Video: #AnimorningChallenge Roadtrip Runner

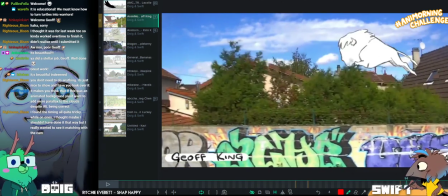Yeah. I don't know whether maybe I feel like there should be more resistance when it meets this this house.
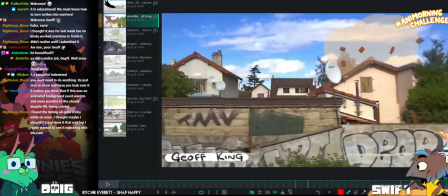There's something in it jumping into the house at the end here that feels maybe a little bit fast.
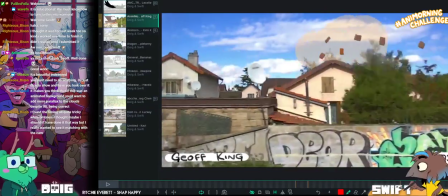Like if it had...
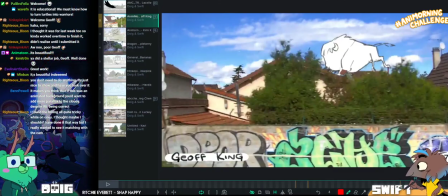Like if it almost did like a false landing where its head comes up on this frame because it thinks it's landed.
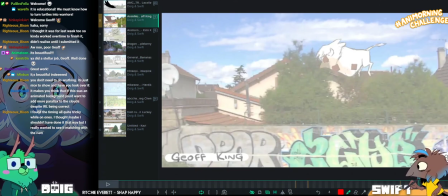But its feet are continuing to push downwards through the house. So you kind of have this kind of thing going on.
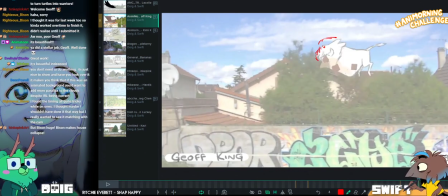Jeff is saying, I found the timing all quite tricky while on ones. I thought maybe I shouldn't have done it that way, but I really wanted to see it matching with the cam.
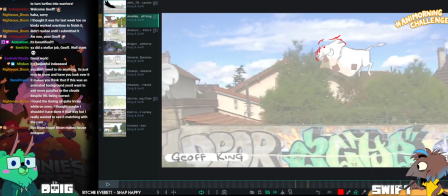Yeah, I think it looks beautiful on ones, dude. I think you did an amazing job with that.
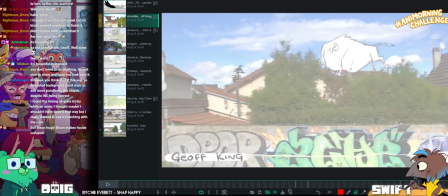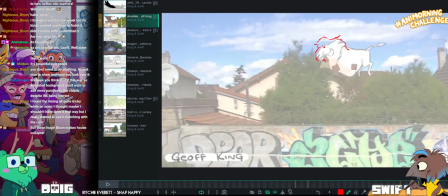If the bison can like run across the other roofs, then this particular house needs more repair.
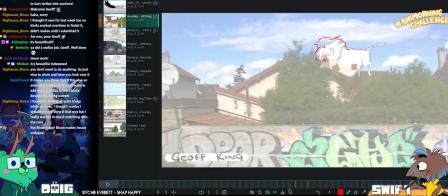Maybe it's my parents' house. Like, my dad's been too busy DIYing it.
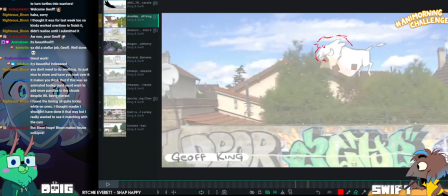The bathroom wall's missing. Yeah. Replaced by bison.
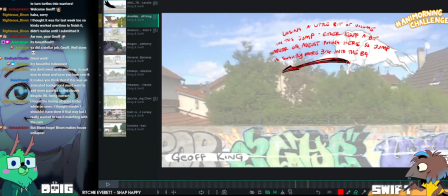We don't have a wall anymore, now we have bison. And there's 63 people!
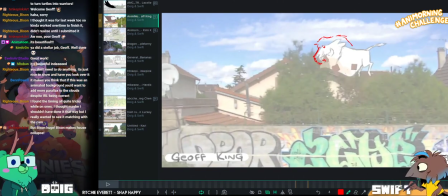63 Hello. People! Hey people! All you beautiful yourself. People, looking good! You're watching. Love what you're wearing today. Animation Breakfast Club. If you're not following us on other various socials, here's our links.
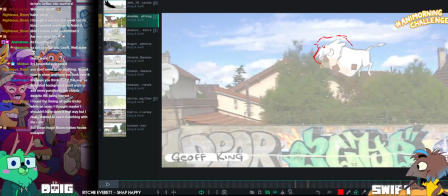Then don't, it's terrible. Do yeah, it's terrible. We never update or do anything.
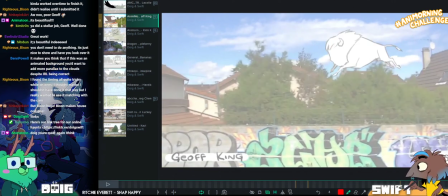So there's no point. A Twitter and a we have a Patreon and stuff on it. If you like this sort of stuff, you're quite quiet again.
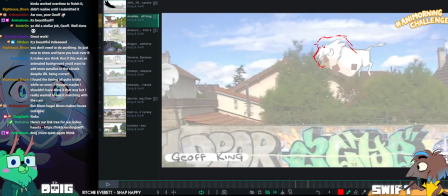I'm just talking really, really quietly. Dude, project.
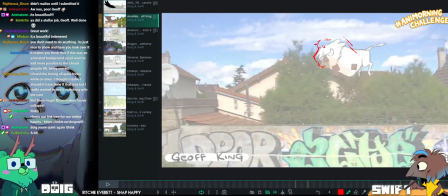Check out our Patreon on the Linktree. How about that? Linktree.
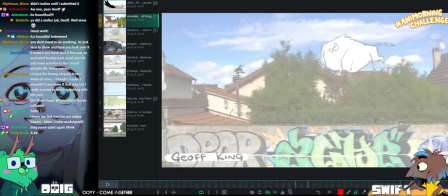Yeah, I've made us a Linktree, India. I don't know what that is. It's a site where it has all of our social links.
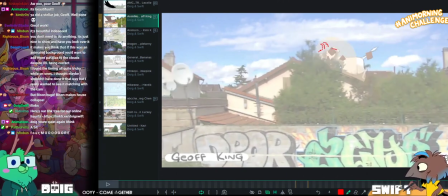All laid out all night. And it's all in one place.
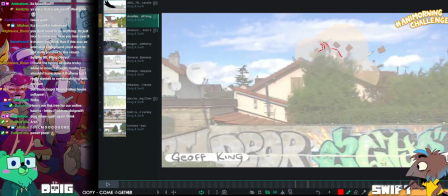It's easy to link to them all. It's useful.
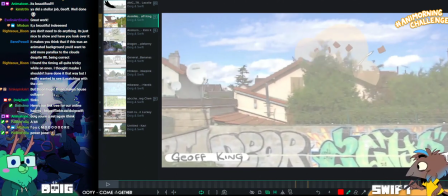Like
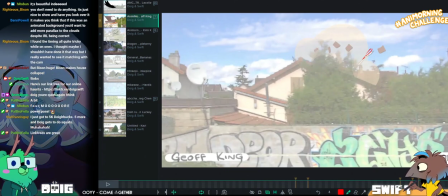maybe this, like maybe just having the head throw back a little bit when it lands. Like it's expecting to land properly and then that doesn't happen.
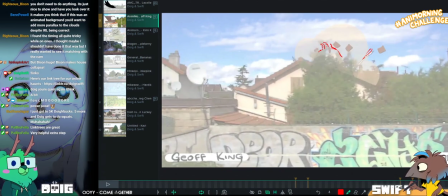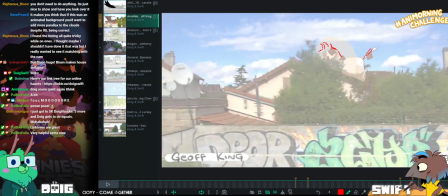You have to excuse it being on twos. Oh no. Who knew?
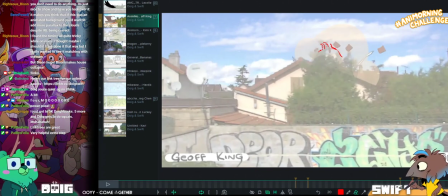What happened? Who knew?
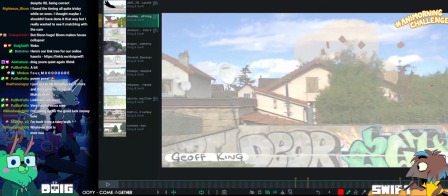Oh sorry, I got a sneeze coming. Achoo! Achoo!
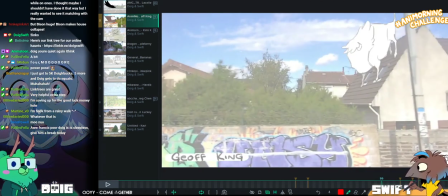Okay, we good. Pikachu. We good. I choose you, Pikachu. No, you know what, Jeff?
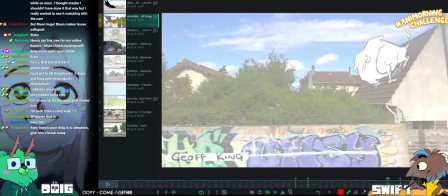I just played that through and that kind of looks ridiculous. It makes me laugh. Probably not what you're going for.
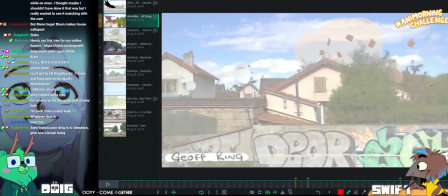Have you cartoonified? It's just like this poor bison. Is that its mouth?
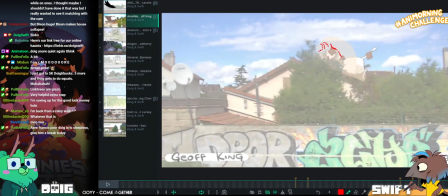No, it's fringe. It's meant to be its fringe. Okay, because it kind of looks like the head is like.
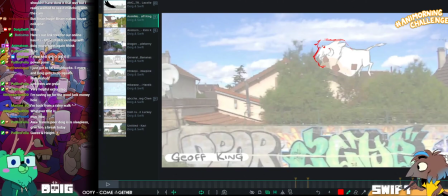I should use the landmarks that are so nicely thought up for me instead.
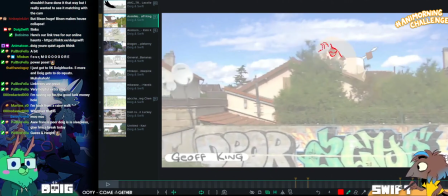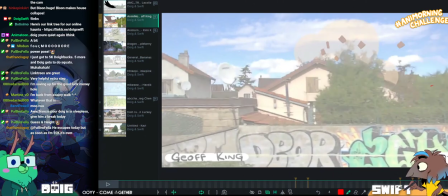Yeah. But yeah, I don't think this has really helped.
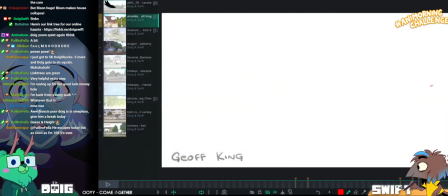I think it looks kind of ridiculous to have his head thrown back like that.
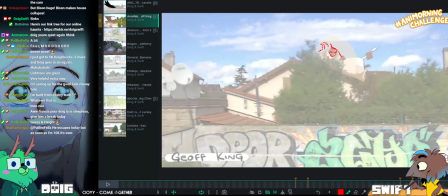I wonder if we just do it for one frame, what would happen then? Then what?
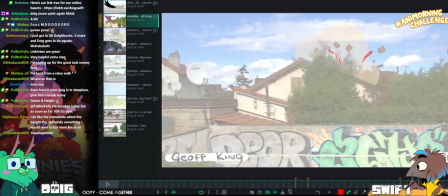Let's find out.